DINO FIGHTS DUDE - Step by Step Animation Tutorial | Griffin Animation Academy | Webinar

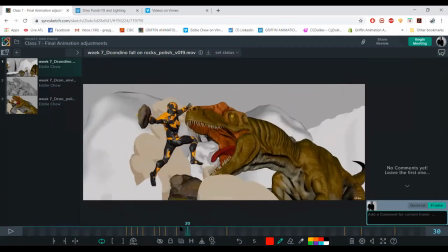So again, my initial idea was I want to punch a dragon, a dinosaur. I think that's the sequel, Punch a Dragon. Yeah, there you go. It's just a guy punching a whole bunch of creatures. How to Punch a Dragon, DreamWorks. Yeah.
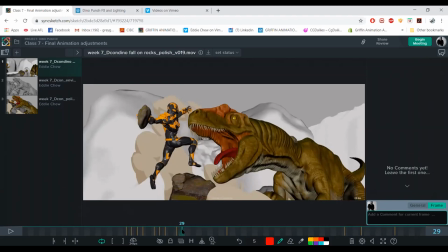That'd be so funny. I had this idea, this image, and then I thought, how does it get there?
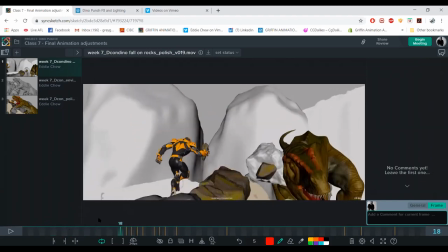It needs to build up power, so it needs to run. And how do I make that run and leap more interesting?
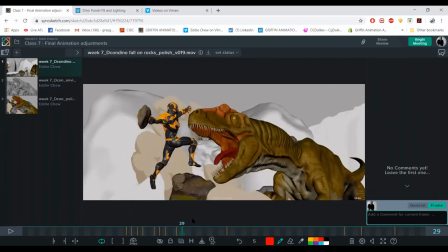Time wrap it, you know, just sell the anticipation.
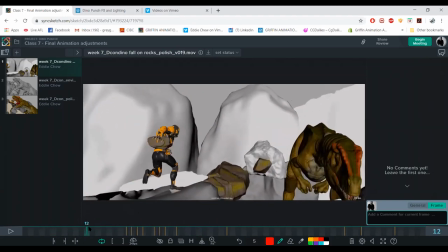And how do I amp that up? By adding, like initially, you know, the dinosaur just walks in and it's like, oh, whatever, just going for a stroll. But I wanted the dinosaur now to sweep in and smash these rocks.
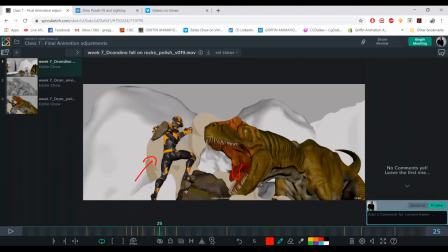So now this guy is all in. He's got nothing to land on here. So he has to jump. And kind of meeting in the middle. And I thought, that'd be freaking cool.
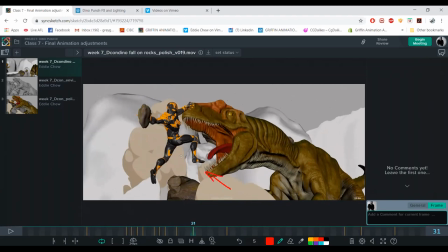Do it. So I did it. I love it. And then, all the smoke and everything, kind of, you add that in for, you know, cinematic effects.
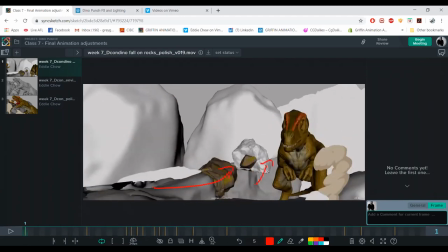Camera swooping in, keeping it simple, just staying on the right side of the action.
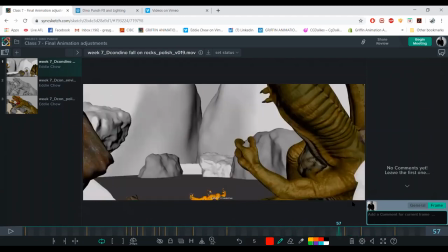Adding in blood and tongue and, yeah. Took me a while to figure out the fall as well.
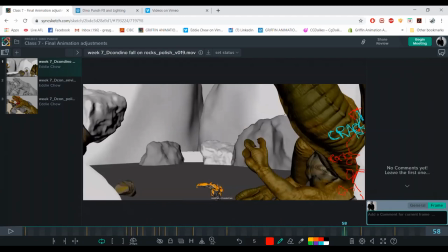So I made him, I added notes here to hit another cliff on the other side. So it's like a double hit. Yeah. So just like a, and it just falls down.
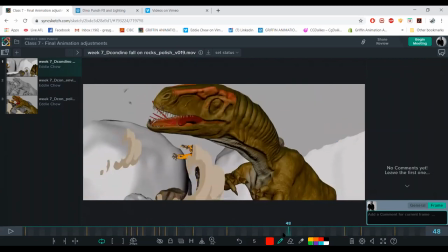It's like and I like to think of my shots in beats.
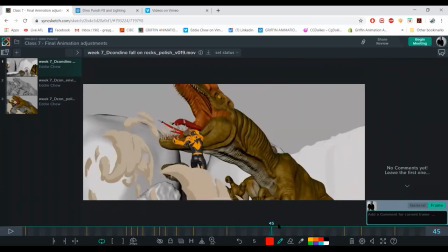So in like the timing of when things happen, that's how I see beats.
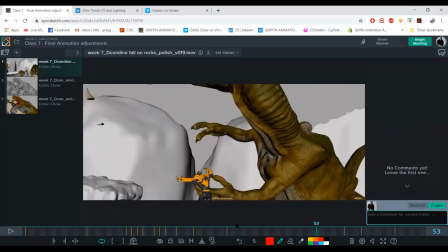So if you're using sound effects, for example, you want things to kind of like,
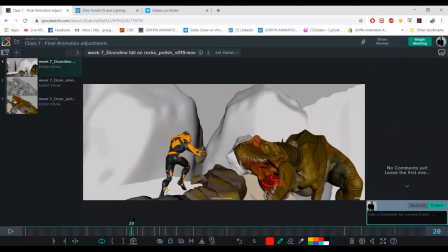rather than, which is like mono, which is the same beat, you want to mix up the beats, the texture.
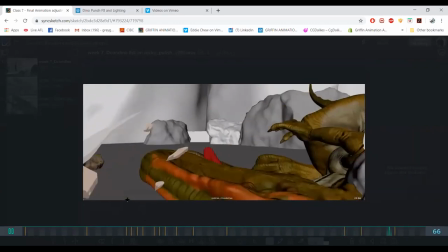So it's like, and that's more interesting, right?
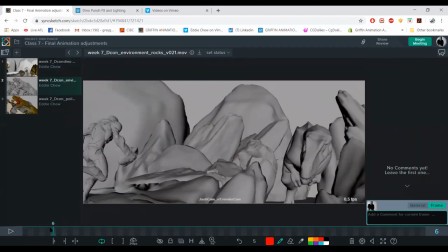You have to learn to talk in sound effects if you want to be an animator. Yeah.
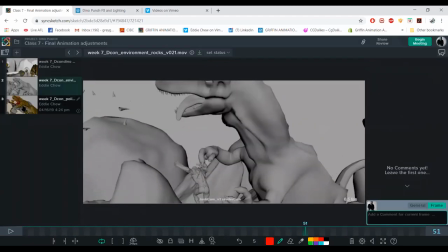Adam Soup always comes in and goes,
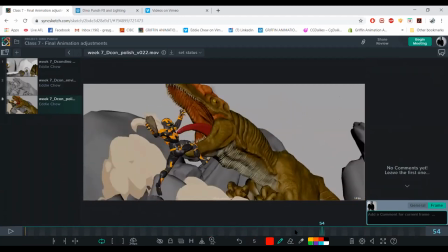when he looks at your guys' stuff. And we just nod.
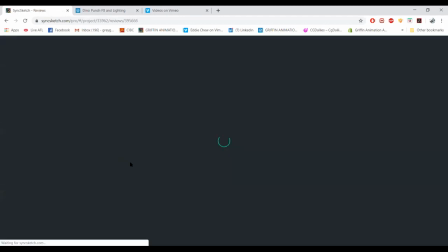Yeah. Brenda's asking, I don't quite get the question, but I'll read it out.
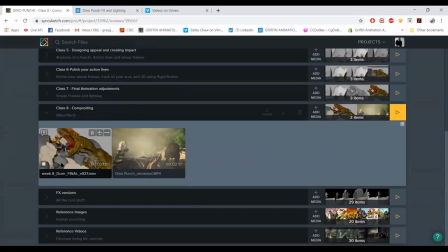Maybe you'll understand it. Is there a method to sell a punch?
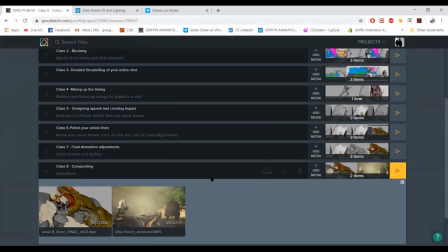Animating the contact a few frames, hold, and then acceleration or moving the punched head before contact?
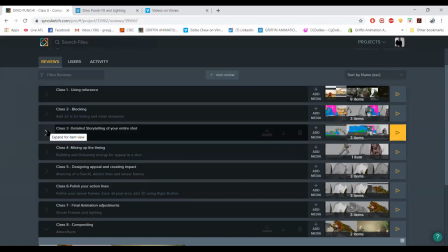Actually, there is a bit of, yeah. Combine all of that, actually. So, okay, Brenda. Yeah, you sell it with anticipation and then the spacing of the punch.
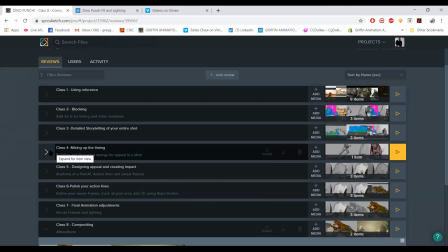So you're going to hold for a while, and then it's going to be a few frames of extension or one frame, pretty much. And then the reaction of the head. Actually, I have a video on the shirts here.
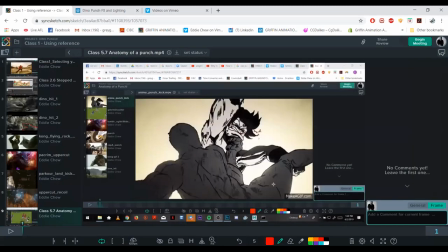Mm-hmm. It's one of my instructional videos. It's called Anatomy of a Punch.
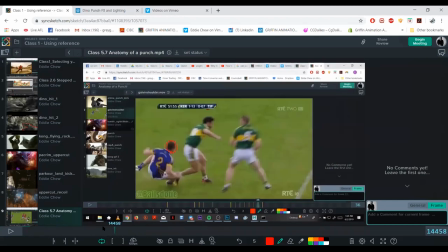But so I go through, this is more like just the force.